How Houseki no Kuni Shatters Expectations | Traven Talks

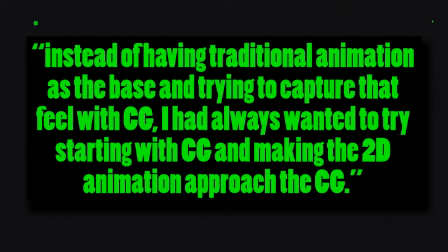249s
Instead of having traditional animation as the base and trying to capture that feel with CG,
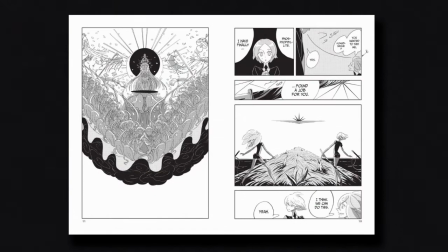254s
I'd always wanted to try starting with CG and making the 2D animation approach to the CG.
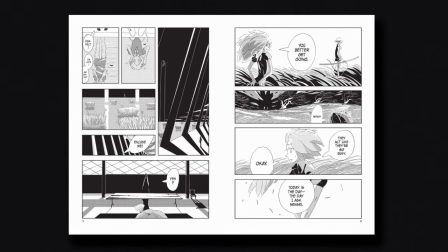259s
Hyogoku was first introduced to Hoseki no Kuni's manga by Katsuhiro Takai, while working on Gate, and was immediately drawn to its unique sense of ambiguity.
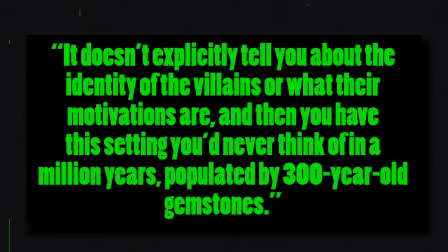267s
It doesn't explicitly tell you about the identity of the villains or what their motivations are, and then you have this setting you'd never think of in a million years, populated by 300 year old gemstones.
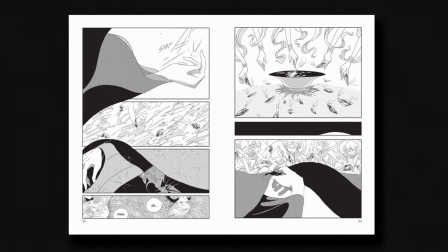277s
However, he felt that if they were to make it into an anime, simply adapting its artwork panel by panel wouldn't do it justice,
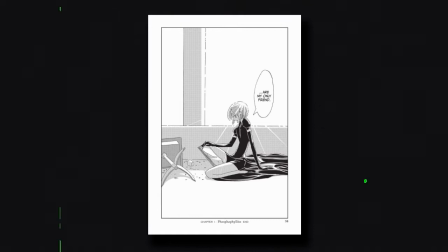284s
and to fully capture the artwork's appeal in animated form, they'd need to do it with CG. For this, they got into contact with Studio Orange, a studio specializing in CG animation,
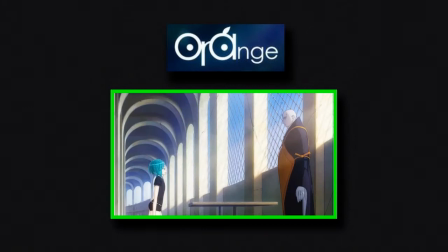293s
so Sekiro Kuni became Orange's first fully fledged TV anime production as the primary animation studio, and when things finally got underway,
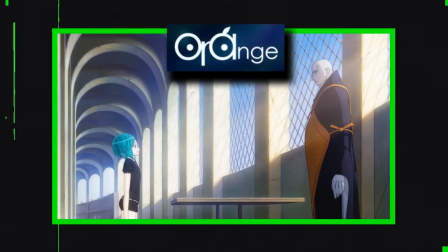300s
its scale quickly exceeded their expectations as it bloomed from 50 staff to nearly 100.
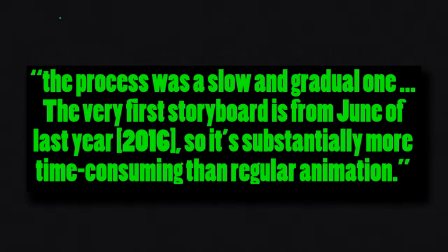306s
According to Kyogoku, a lot of time was spent adjusting to this different situation from the CG productions they were used to, and he noted that the process was a slow and gradual one. The very first storyboard is from June of last year, so it's substantially more time-consuming than regular animation.
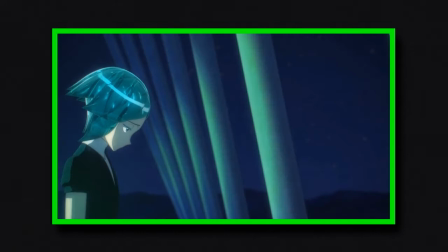320s
Hoseki no Kuni was a massive shift in production for its creators.
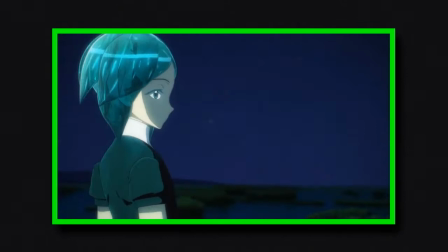324s
But in spite of these struggles, the series was able to take full advantage of the opportunities provided by CG in many ways, the most obvious of which being the rendering of the gems themselves.
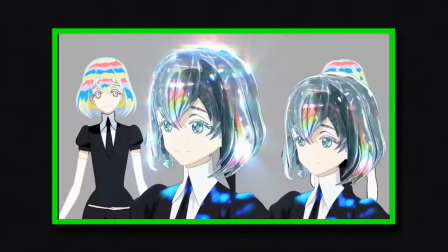333s
They're given an internal structure with layers upon layers of textures and composition which not only makes them look as intricate as the gemstones they're based on,
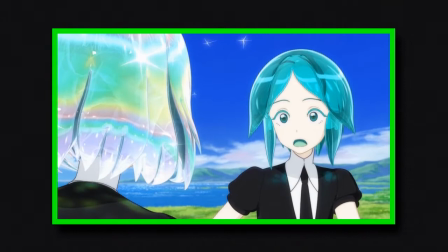341s
but which also allows in-engine light to refract through their models in a way that more closely resembles the way it would shine in real life.
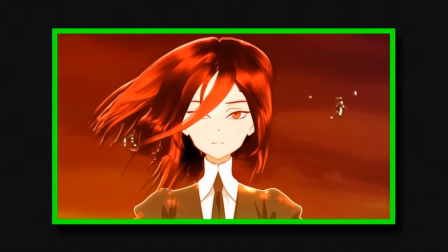352s
It's a subtle detail that captures the intricacy of its characters' unique designs to a degree too unreasonable to achieve with 2D alone.
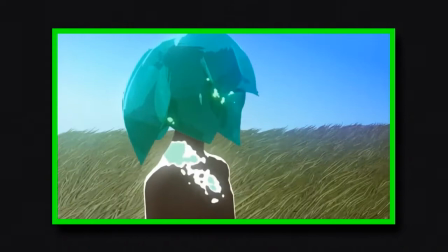359s
This is bolstered by the many intricacies of the software itself that let the series get more creative with its direction,
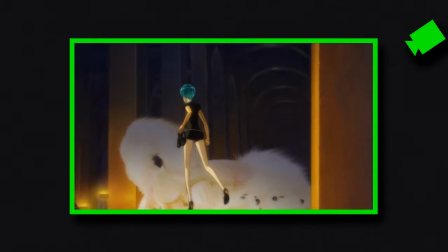365s
such as each character having their own lighting rig, allowing animators to light them individually to fit their purpose in a shot without disrupting the lighting of the entire scene,
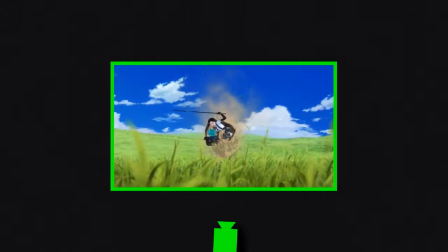372s
or how having a camera that can move more freely in a 3D space,
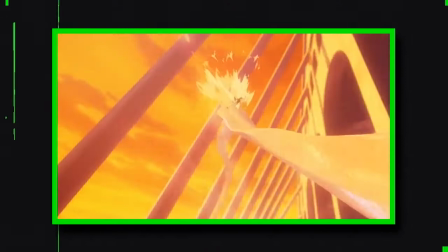375s
makes it easier to use more dynamic cinematography for its uncanny visuals and intense action, sometimes maybe too easily?
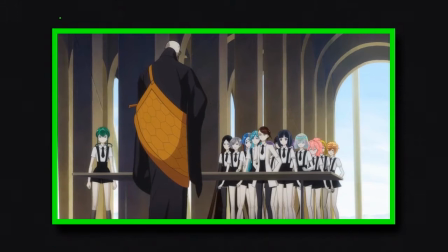386s
Oh god, cut to the next thing before I- Or even how the modelling process was made more efficient by the very nature of the GEM's designs.
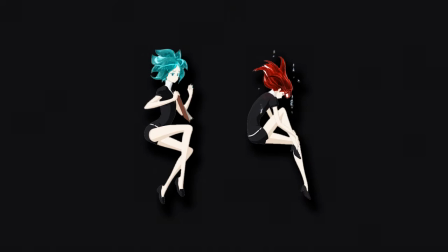393s
They all have basically the same proportions, so the modelers could effectively create a single base model to copy and paste,
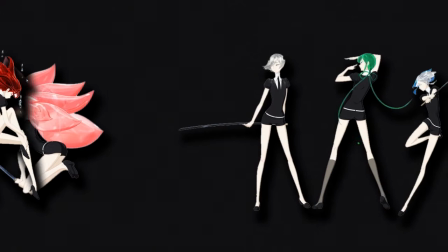399s
and then edit them where they needed changes, Though the resulting repetitiveness is something that did initially bother me when I first watched the show,
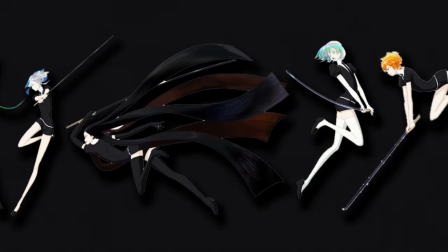406s
I've come to not only appreciate such a clever behind the scenes detail, but also the amount of variety that they were able to create with what little of each model that did get changed,
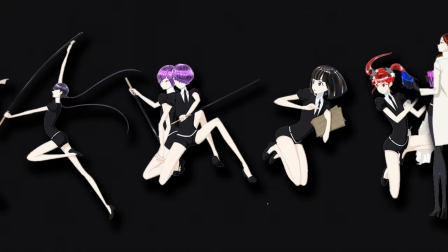414s
as every single one, even those with similar styles, still have such distinct looks and silhouettes, which is only heightened by their respective mannerisms.
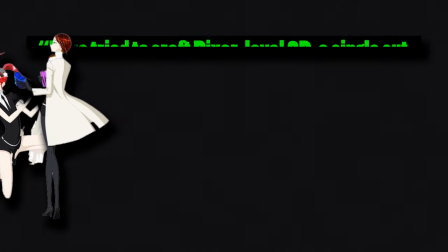421s
Although for as helpful as it was, Kyogoku seemed wary of overdoing these production shortcuts.
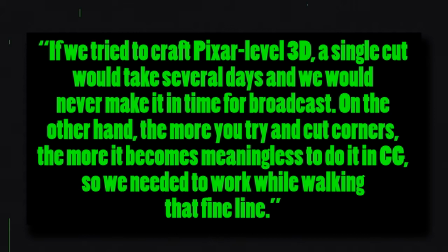426s
If we tried to craft Pixar Level 3D, a single cut could take several days, and we would never make it in time for broadcast. On the other hand, the more you try and cut corners, the more it becomes meaningless to do it in CG, so we need to work while walking that fine line.
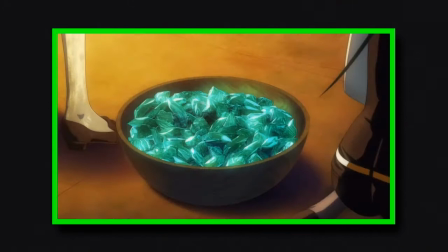439s
For as slow a process as it still ended up being, the 3D nature of the show adds to its direction and designs in clever and efficient ways.
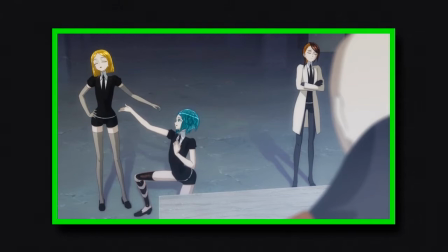445s
But what I've always found most impressive about Hoseki no Kuni's animation is his expressiveness,
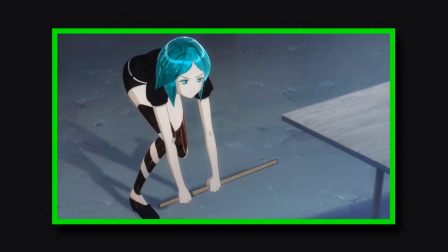450s
especially considering how stiff and awkward the animation for 3D anime usually tend to turn out. But here, every movement feels so full of weight and energy.
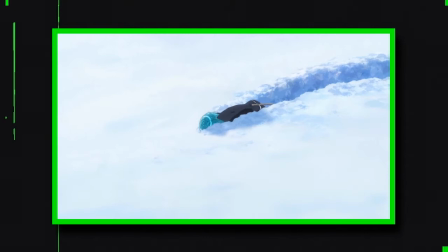458s
Whether someone be jumping with joy, wrestling with anger and or frustration, or wading through the pain of misery and loss,
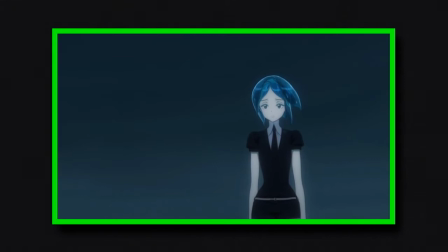465s
something that can even be seen in the smallest of movements, like the sway of their hair or the bounce in their step,
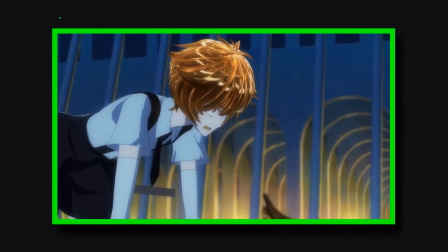470s
is not only fantastic to see in the impact of its action, but also in the many visual gags sprinkled throughout the series.
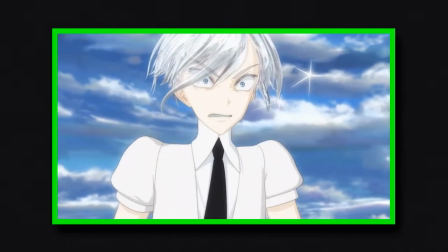481s
The show seems more than happy to play with its models to help their motion flow together that much more smoothly, and as a result, better express the personality of its characters and world.